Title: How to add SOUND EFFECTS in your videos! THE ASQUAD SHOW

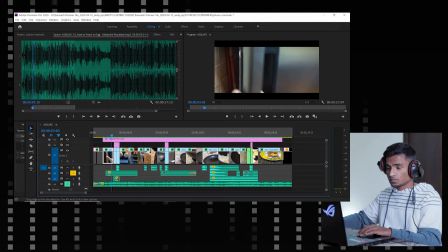All right, then I added this part, which is
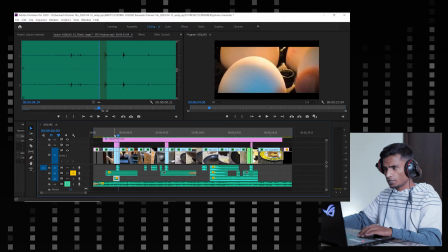like you're crushing plastic, but I added that because you take the egg from the tray, right?
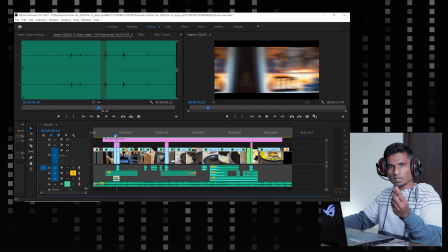So the tray makes some kind of noise.
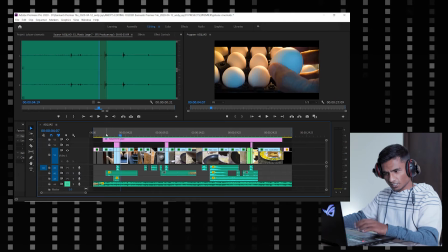So door opens, you take the egg, and then I added a transition here.
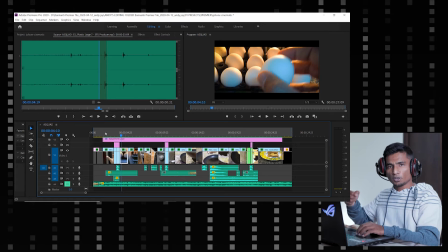The transition fits well with the opening of the door, and then the frame moves to the right.
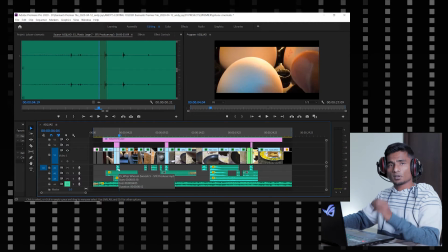It goes well with it. So I added a transition there, and then I added a whip to make it more impactful.
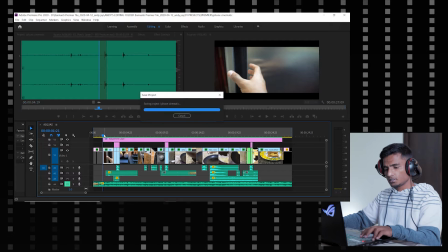And then if you watch it, just with the sound effects, you see.
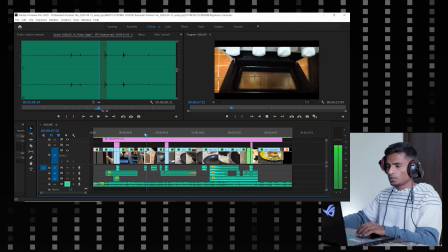All right, then we have this. I'm opening the oven door.
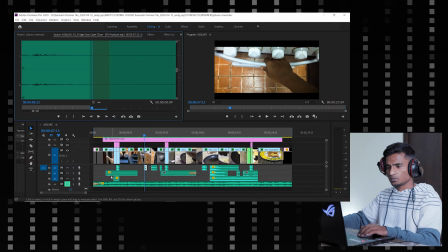It's the same, the fridge door. It's the same sound as this one. Only I just cut it this much and put it here.
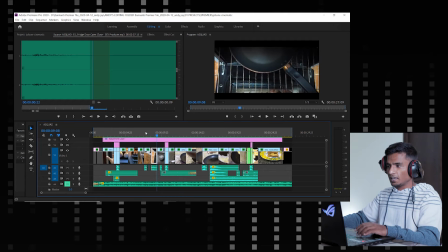But it goes well with it, you see? and then you pull that grill, it makes some kind of sound, right?
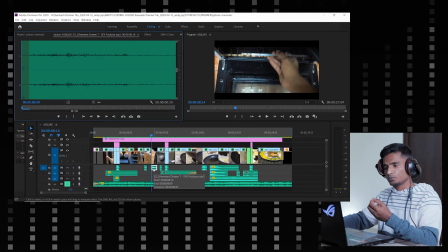So then I added this drawer sound. It's like a normal wooden drawer, but it goes well with here.
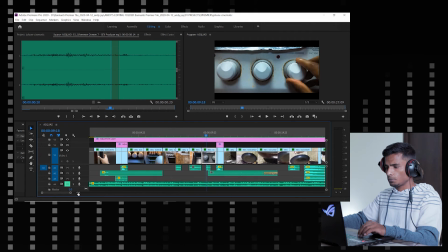And then we have the switch. Let me make it bigger. So then this switch.
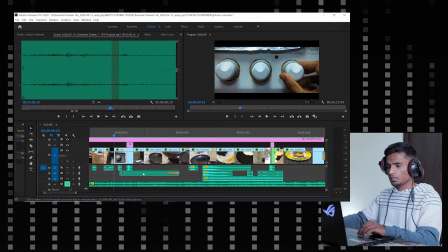So this is a switch sound. Then I added this electric heater sound. Yeah, this sound. So you turn on the switch and then you go up, right?
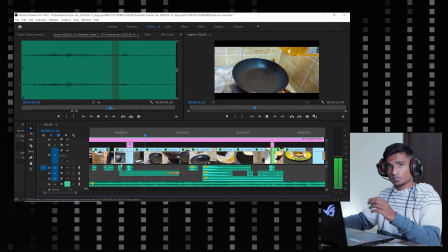So that's why I use that transition. It moves up and you have a can in your hand.
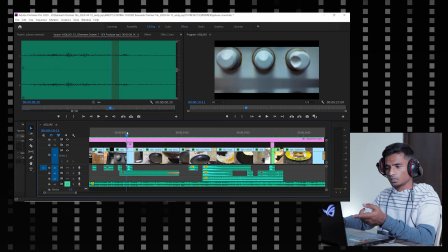And then this is the whip effect for the transition.
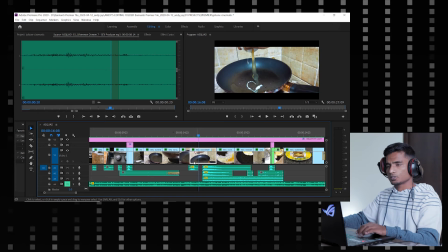So we added a crack sound for the egg. You see, that sounds so delicious, right? So there are like 3 sound effects here. These are, all right, let me play one by one, all right?
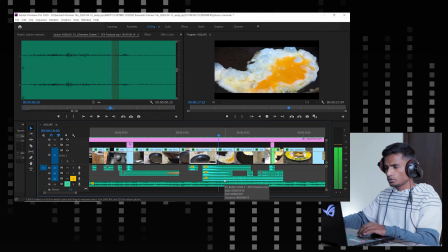So I'm gonna play this one. You see like something is cooking in the oil, right?
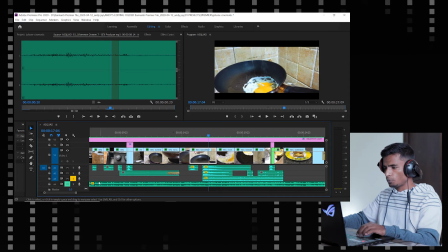I will play this track. You see when the egg drops, so that to give that impact, I added that one. And this is the same thing on the top, a little bit more louder. So when you club them all together, this is how it sounds.
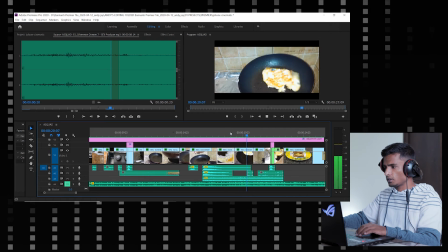We added that, and then we have a flip of the egg. It makes a sizzling sound again.
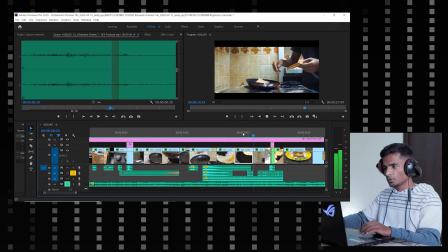So I added one more here. It falls and it makes that sizzling sound. And now we have bread. So this is the sound of the bread. I took a top-down shot and we take a close-up shot. So that's why I add a zoom in with a whip. Beautiful.
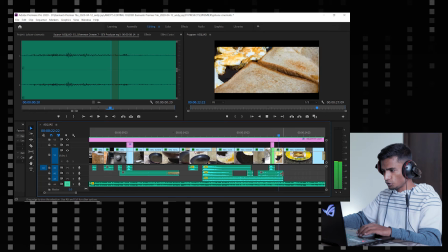And it's still on the pan, so that's the sound continues until here. And that's it, that's a final shot here.
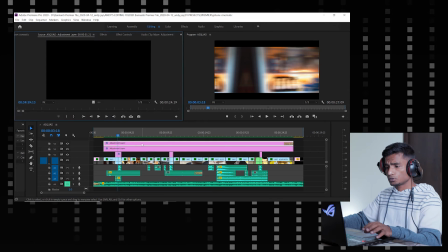I have added these 2 adjustment layer on the top. So the top adjustment layer, we have this black bars on it.
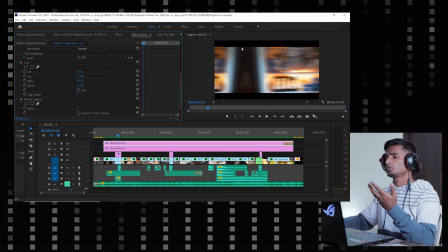So we add those bars, so it makes your footage looks professional and cinematic.
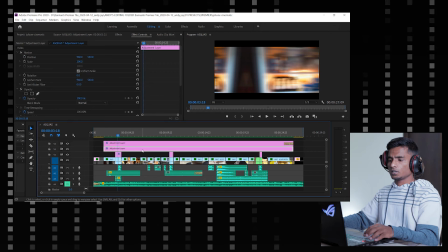And then we have this second adjustment layer where I added a color grade. We call it LUT, which is to give a unique color to all your footage.
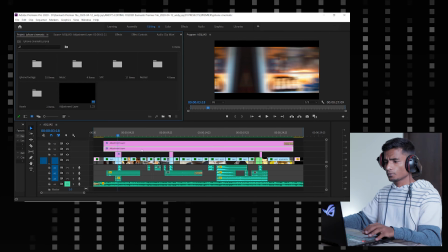So I will show you. So if I go in color here,
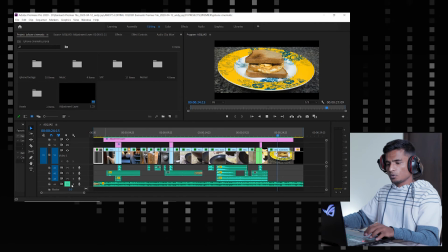all right, now let's watch it.
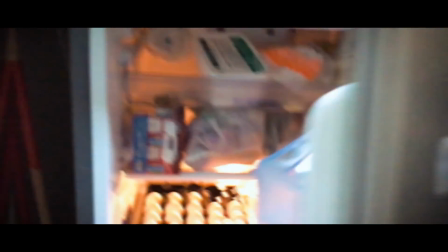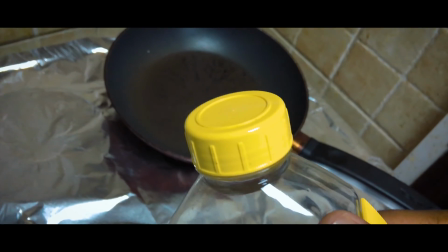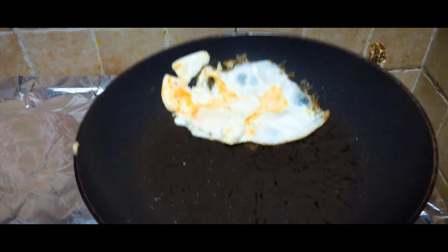So what do you think? This is my workflow of editing my videos.